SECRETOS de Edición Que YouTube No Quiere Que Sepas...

Ahora hablaremos de los movimientos simples. Cuando se involucra el movimiento, las cosas dejan de ser...
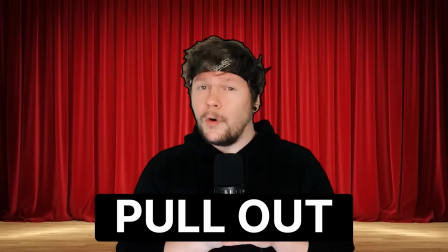[4:17]
aburridas. Esto es un push-in. Y esto es un pull-out. Esto es una vista panorámica.
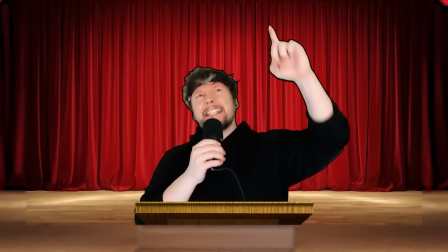[4:23]
Esto es un zoom. ¡No son los movimientos de cámara de tu abuelo! La tecnología es maravillosa y aunque no hayamos movido la cámara al grabar, podemos animarla al editar.
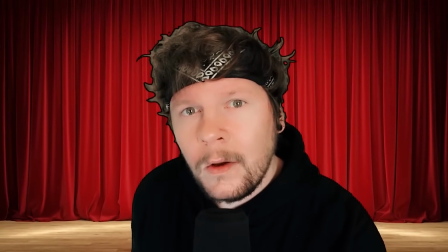[4:36]
¿Ves el pequeño movimiento de mi mano en la cámara? No hay nadie sosteniendo la cámara. Ahora que hemos aprendido algunos cortes simples y movimientos, echemos un vistazo del cómo John le ha dado uso.
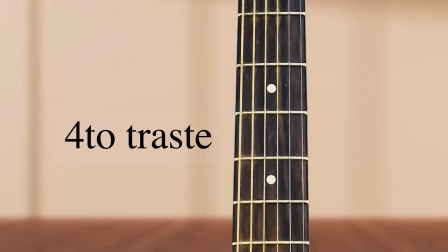[4:48] Comienza haciendo barra en el cuarto traste sin tocar la cuerda superior con el dedo índice, así.
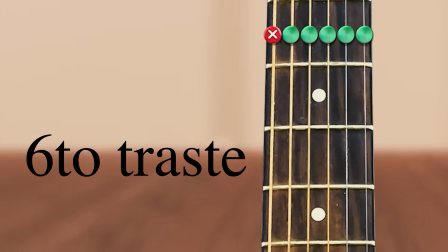[4:53] Ahora usa tu dedo anular para tocar el sexto traste de la cuerda re y con tu dedo medio toca el quinto traste de la cuerda si.
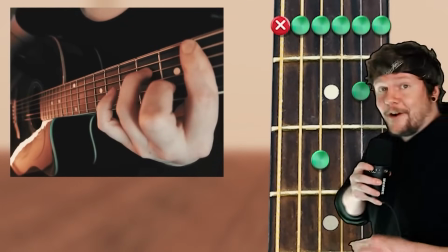[5:00]
Esta toma me lleva al siguiente punto.
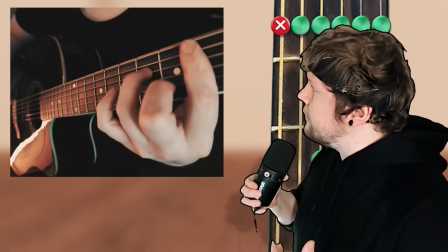[5:03]
Es realmente importante para John entremezclar diferentes secuencias para que el espectador no se le dificulte teniendo que ver su cara.
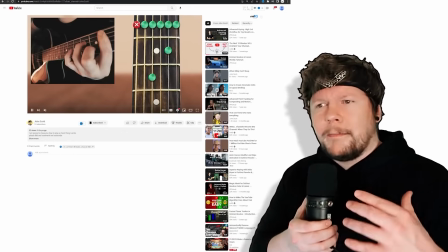[5:13]
Dado que el video de John es más bien un tutorial práctico,
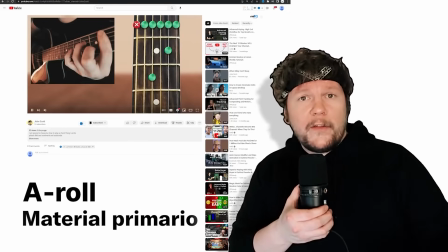[5:16]
gran parte de lo que grabó se consideraría A-roll o material primario, ya que su contenido transmite el mensaje del video. Pero te preguntarás, ¿qué pasa con el B-roll? ¿O acaso hay C-roll? ¿O E-roll? ¿O T-roll? Bueno, depende del tipo de video.
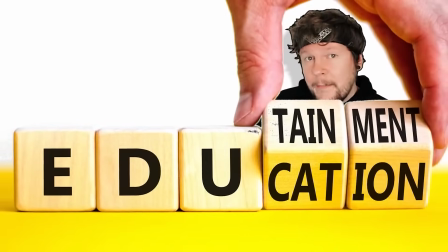[5:33]
Verás, el video que estás viendo ahora mismo es más del tipo de entretenimiento educativo, así que el B-roll funciona muy bien en este tipo de videos.
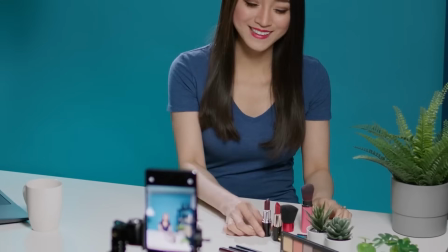[5:40]
Podría explicarte que en lo que respecta a la creación de contenidos, existen muchas formas de expresarte y dejar tu huella en YouTube.
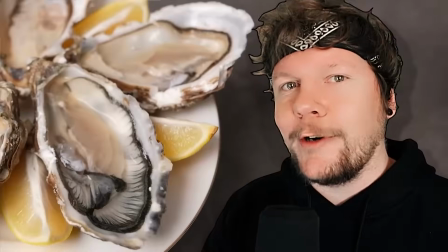[5:47]
¡El mundo es tu ostra! Todo este material ha sido B-roll. El B-roll se utiliza para añadir profundidad y mantener el interés del público rompiendo la monotonía del E-roll. Pero ten en cuenta que no es necesario complicarlo demasiado. Si no encaja, no lo uses. Pero si encaja, aprovecha la oportunidad de mezclar las secuencias para mantener el interés del público. Bien, ahora que hemos aprendido todas estas cosas, vamos a ver cómo le va a John.
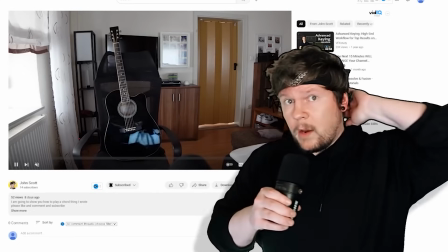[6:16]
¿John? Bueno, tal vez él está celebrando todo su nuevo tiempo de reproducción. ¿Quién sabe? Hablando de eso, el último video que hice para VidIQ puse en práctica todos estos consejos y fue un éxito. Y me encantaría que lo revisaras y comentaras cuando veas algo de lo que he mencionado aquí. Di algo como, John, ya vi lo que hiciste. Con que ahí está. Sé las cosas que sabes. Yo hago eso mismo. Aprendí estas cosas de ti y ahora uso todas esas cosas en mis videos. ¡Ladrón!